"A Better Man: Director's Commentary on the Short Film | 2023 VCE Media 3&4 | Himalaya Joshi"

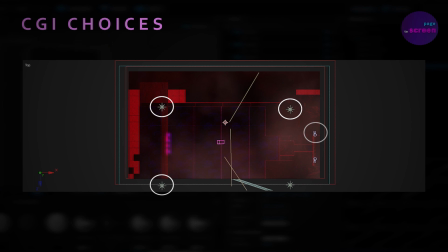4:23 Nine computer-generated light sources were then placed in the scene and were set to blue and pink colours, which stereotypically represent femininity and masculinity, and were then animated to erratically shift between these two colours,
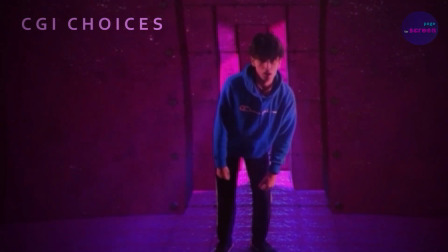4:38 as if these colours were fighting, to hint at the conflict that toxic masculinity sparks between different genders.
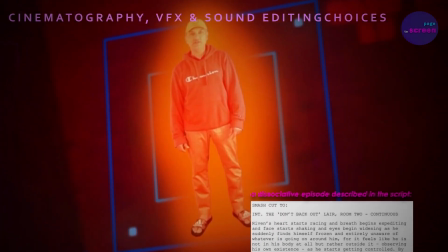4:46 Besides the CGI, the cinematography and visual effects were also heavily focused on,
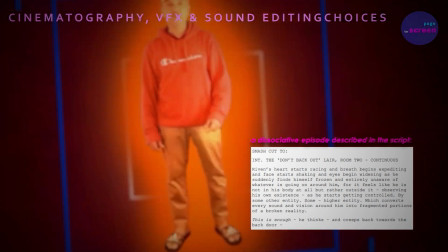4:52 especially while depicting emotional dissociation in Room 2.
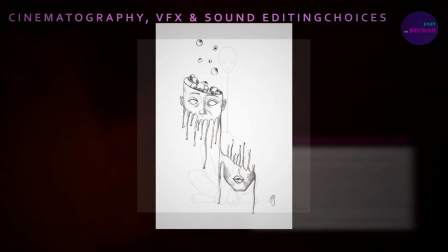4:57 Dissociating is a common anxiety symptom, with anxiety being a common psychological result of toxic masculinity,
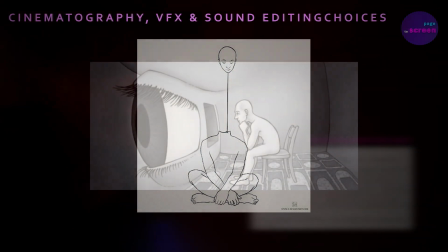5:03 and dissociating essentially involves disjointing from what's around you in an unsettling way,
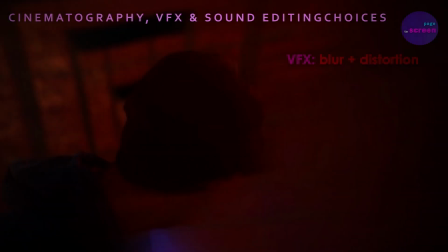5:09 which was portrayed through VFX by distorting and blurring the protagonist's surroundings.
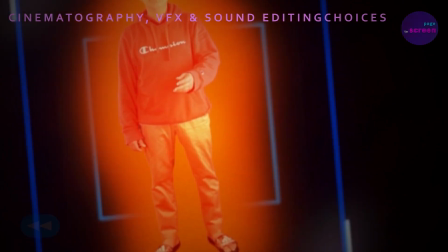5:14 Detaching from his surroundings was also conveyed by completely removing his surroundings through the choice of a close-up,
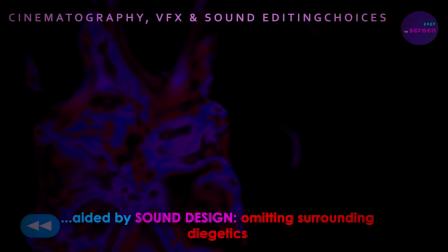5:21 and all the sounds of the game, except for his heavy breathing, were faded out for the very same purpose.
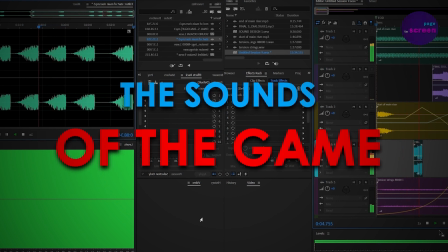5:29 Just as how a living person has constant sounds of breathing of a heartbeat,
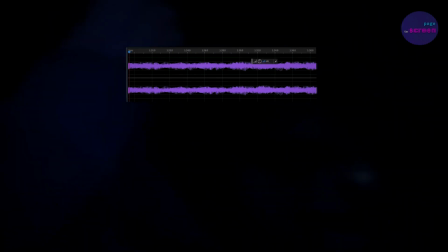5:35 the game also had its equivalents in the form of a mechanical droning sound,
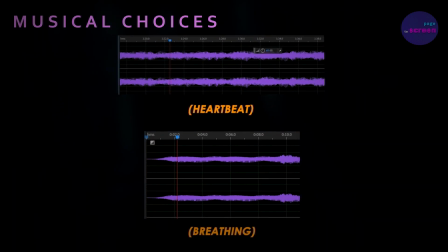5:40 accompanied by this peculiar revving whirring sound, composed brilliantly by David, to bring the game to life.
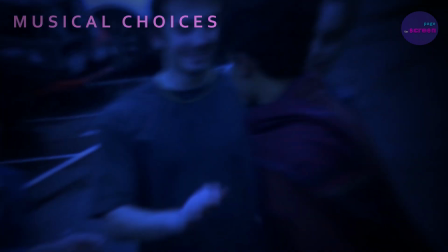5:48 Thus, it felt like its own entity, able to exercise complete control over the player,
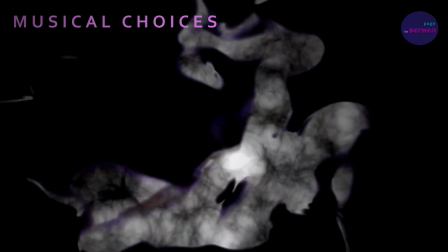5:56 similar to how the ideology of toxic masculinity does over one's views and values.
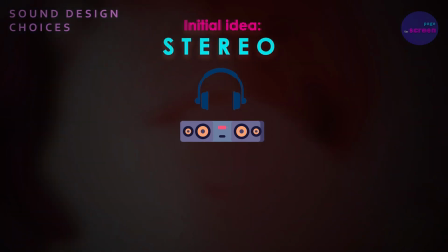6:01 Instead of doing a stereo mix, in which sound originates from two channels, a left and a right speaker,
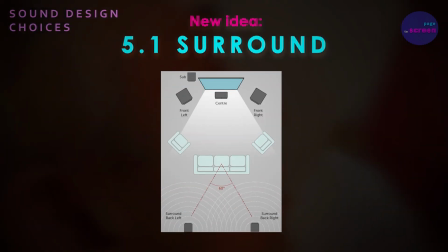6:09 a 5.1 surround sound mix was utilised, which uses six channels all around the listener,
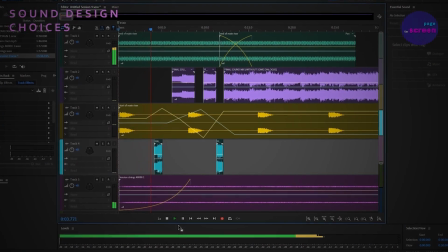6:15 and allows me as a sound designer to shift the source of the sound across these channels.
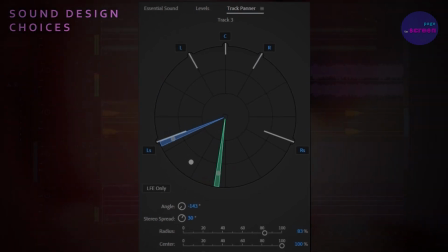6:21 Through this, I mixed the sounds of the game such that they sounded as if they were revolving around the listener's head,
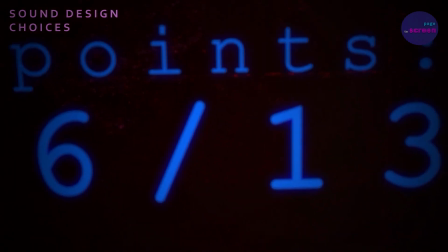6:28 conveying that the game is everywhere and, just like toxic masculinity, feels utterly inescapable. Sadly, another thing that was inescapable while designing these scenes were the tantrums of Adobe After Effects. Abby Stidza, one of the leading cast members on the project, initially had several green screen scenes set in the game,
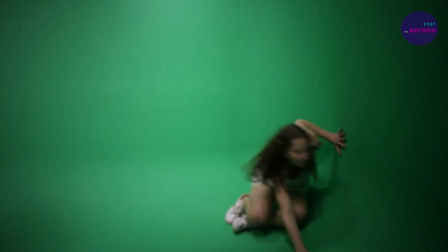6:52 but all of these had to unfortunately be removed because every single chroma keying software that we tried failed when it came to applying the green screen effect to her shots. All those files got corrupted.
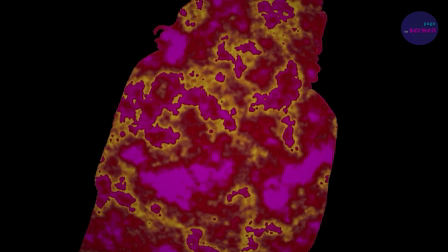7:05 The last minute solution that Caleb and I came up with was to show her voice stuck inside an abstract melted blob,
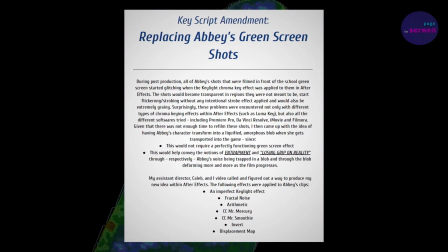7:12 thus conveying the entrapment related to toxic masculinity, and then showing this blob getting progressively deformed,
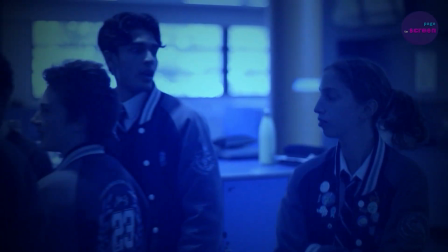7:19 thus hinting at the straining of her relationship with her male best friend, the protagonist. And when it came to his relationship with his mother, that was largely the focus of the scenes in the real world, which were just as fun to film.
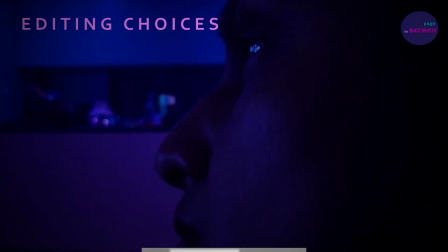7:39 At this point, I could have opted to cut to the protagonist, but the choice was made to keep him off screen,
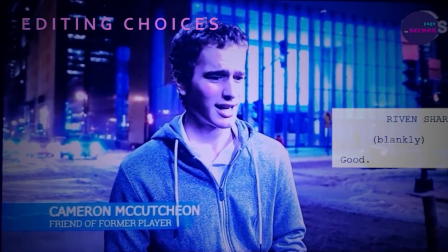7:45 in order to create a sense of increased distance between him and his mother, in terms of their relationship.
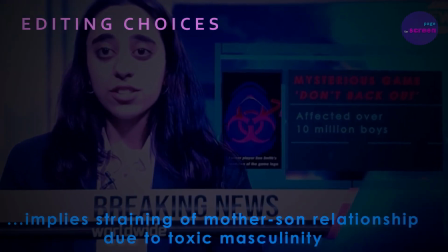7:52 This was part of the loss that toxic masculinity was shown to bring,
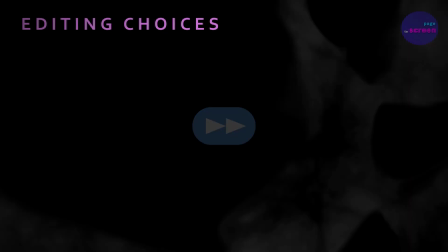7:56 which was emphasised through another editing choice near the end of the film, the usage of fade to black transitions.
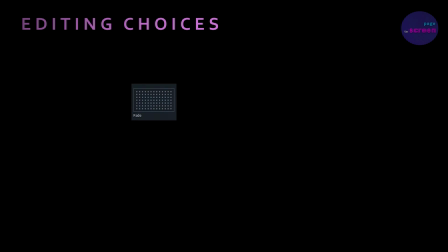8:04 Since a fade is typically associated with a gradual shift towards something,
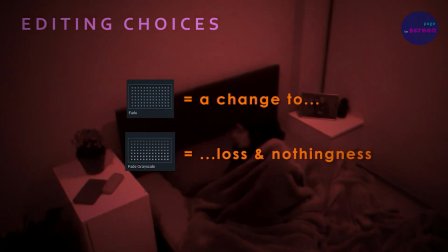8:09 and because black can signify loss and nothingness, using such transitions helped in further highlighting the end result of toxic masculinity.
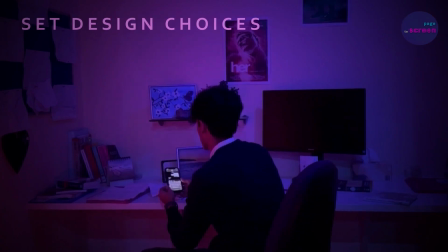8:18 This also involved the loss of several personal qualities, opinions and passions that the protagonist initially had, which were essentially not allowed by this ideology,
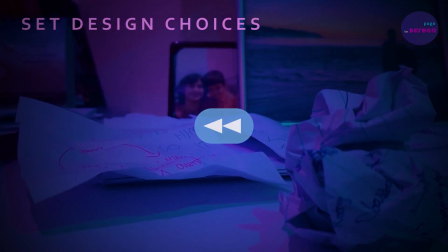8:28 and these were shown through the set design,
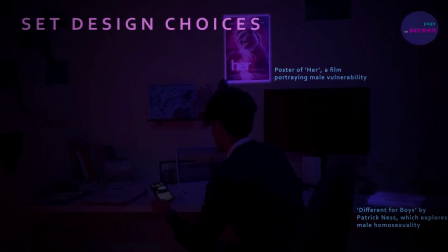8:31 with his desk being populated with books and posters of movies that this stereotypical toxic male would essentially never approveth.
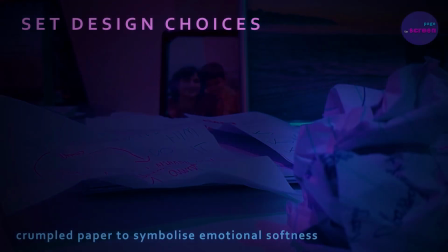8:39 Crumpled paper, being symbolic of vulnerability,
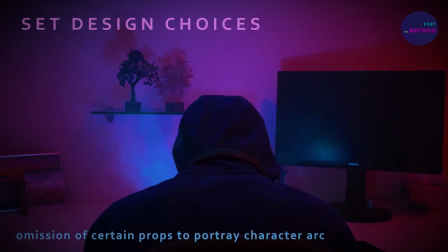8:43 was also present, and the very lack of these objects by the end of the narrative represented the character arc that the protagonist had gone through.
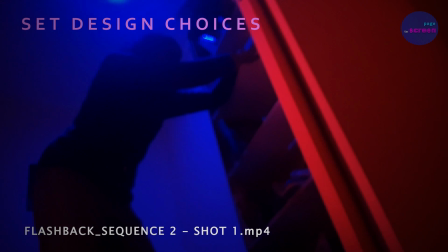8:51 What his mother had gone through, on the other hand, that is, her backstory,
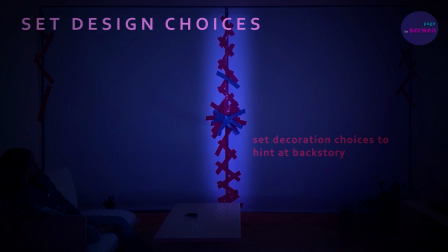8:55 was also made evident through the way she had blocked the entrance to the balcony with duct tape,
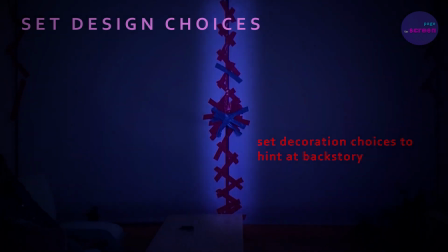9:01 because this was the place where her
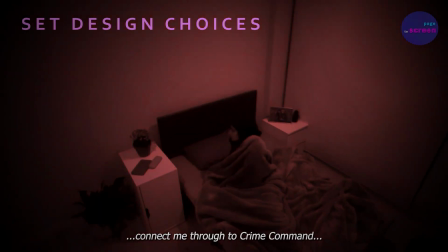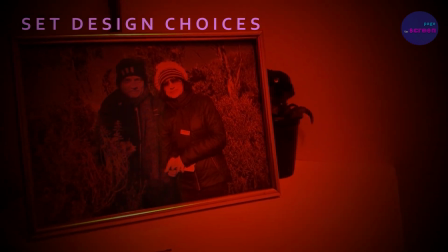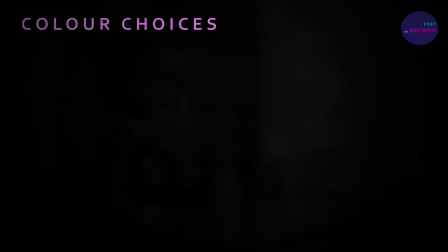9:16 husband took her own life. These set design choices were further aided by the film's colour palette,
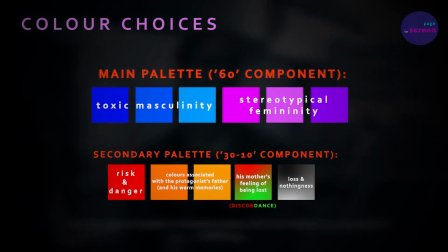9:24 which consisted mainly of the two colours that stereotypically represent the two binary genders,
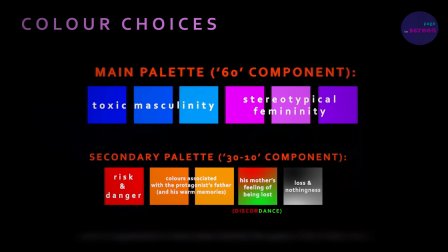9:30 except in the film, blue was representative of toxic masculinity rather than simply masculinity.
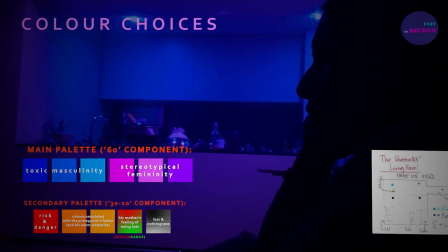9:36 At the beginning, blue was mostly kept in the background,
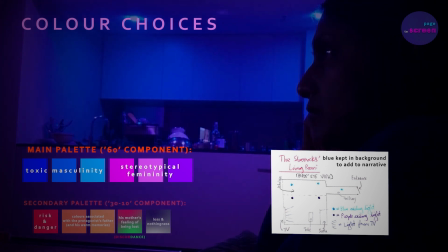9:40 as though to hint at its later emergence into the foreground as toxic masculinity eventually dominated the character's lives.
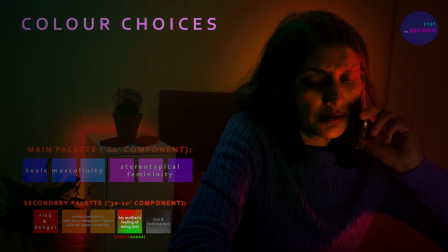9:48 The one scene in which discordance was used, that is, colours that didn't fit into the normal colour palette,
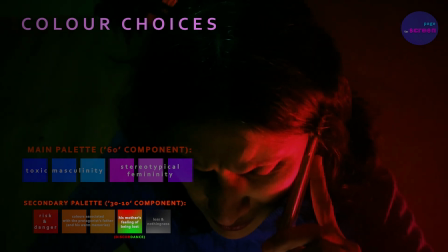9:54 was to convey how the mother felt extremely out of her comfort zone when facing her son's changed behaviour.
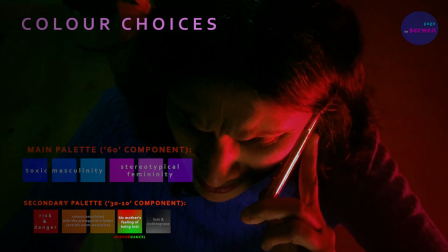10:01 Just like the colours of the scene, the situation she was facing was also different and beyond her normal. Another thing that was initially beyond normal, for me, was working with dozens of actors, simply because I hadn't ever done this before. Realising how talented they all were, however, wasn't just a huge relief off-set, but also on-set.
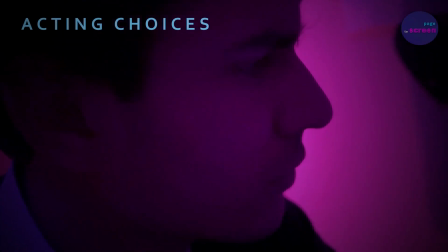10:23 In a flashback scene showing my character getting physically bullied,
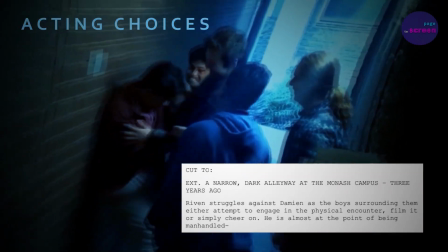10:28 the action lines in the script only describe the violence without any explicit context behind it, and Ipe, who played the main bully,
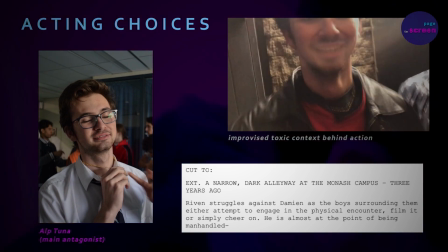10:36 improvised and came up with the situation of my character having never kissed a girl before,
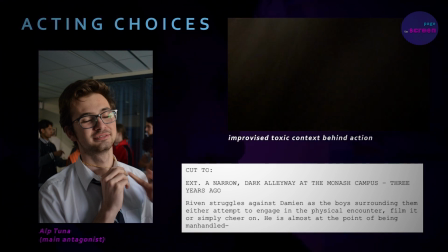10:42 which became the reason for the bullying and put it into context. As an acting choice, not only is this highly effective because it clearly shows the pressures associated with toxic masculinity,
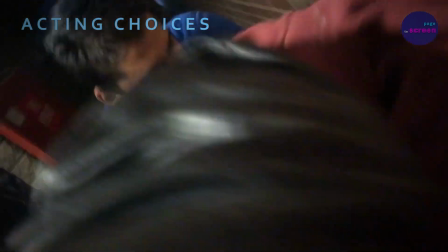10:54 but also because it gave a purpose to their action and thus made it more aggressive.
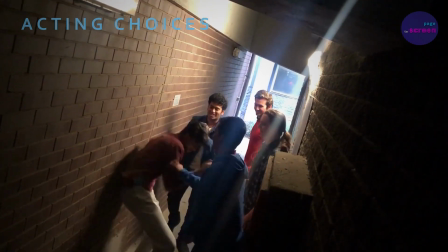10:59 Even though this context was never revealed in the film, the heightened acting intensity still definitely paid off.
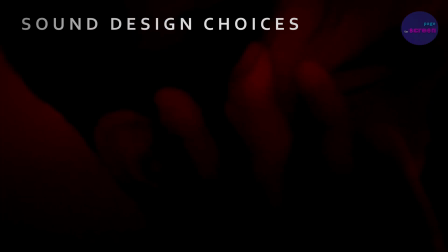11:06 To add to the scene, the pitch of the sounds the actors were making was also deliberated.
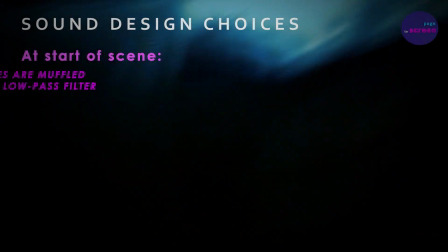11:13 As the scene begins, their voices sound suppressed,
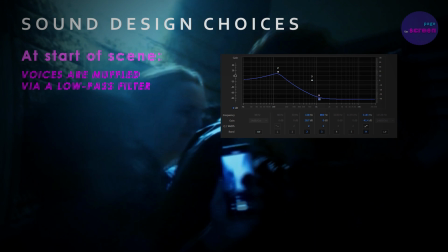11:20 which is the result of a low-pass audio filter, a tool that only lets the low-pitched sounds pass through,
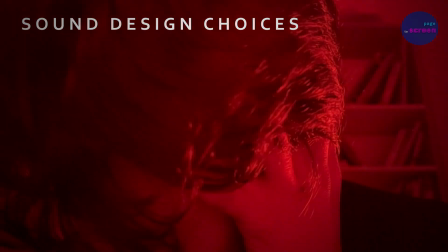11:27 thus making the scene sound muffled and distant, as if the protagonist himself is trying to avoid this memory and distance himself from it.
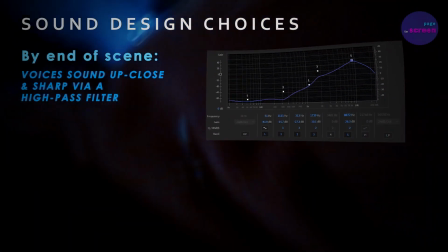11:36 Eventually, however, this low-pass filter transitions into a high-pass one,
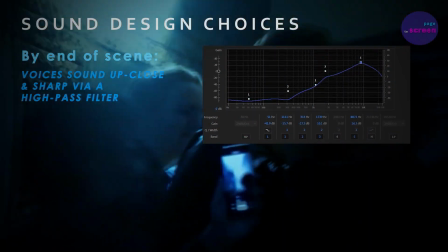11:40 with the voices getting lesser and lesser muffled, lending them the effect of coming closer and closer.
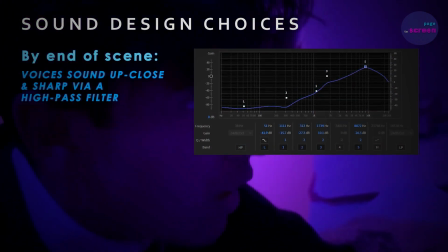11:49 Conveying the protagonist's failure to distance himself from a past he cannot avoid.
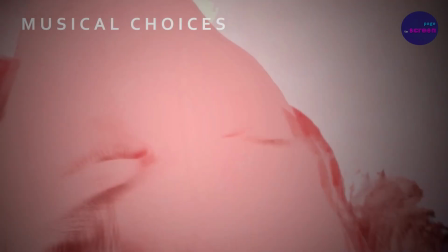11:55 During any one of these flashbacks, even though they were set in the real world,
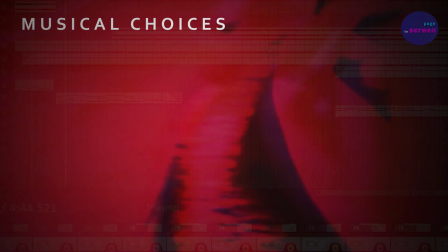12:00 the game was fully in control of the player, something that was emphasised through its unpredictable nature.
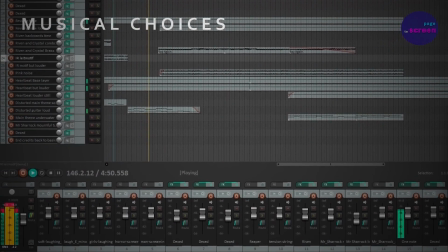12:07 This unpredictability was portrayed through the music, which consisted of the same revving,
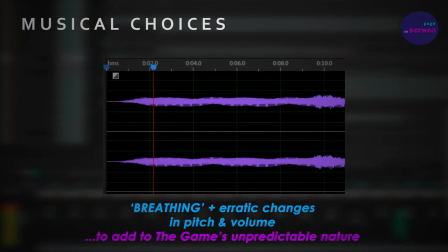12:12 whirring sound rising and falling erratically in terms of pitch and volume. The tinny and metallic tone colour of it also played a vital role by adding to its unsettling nature.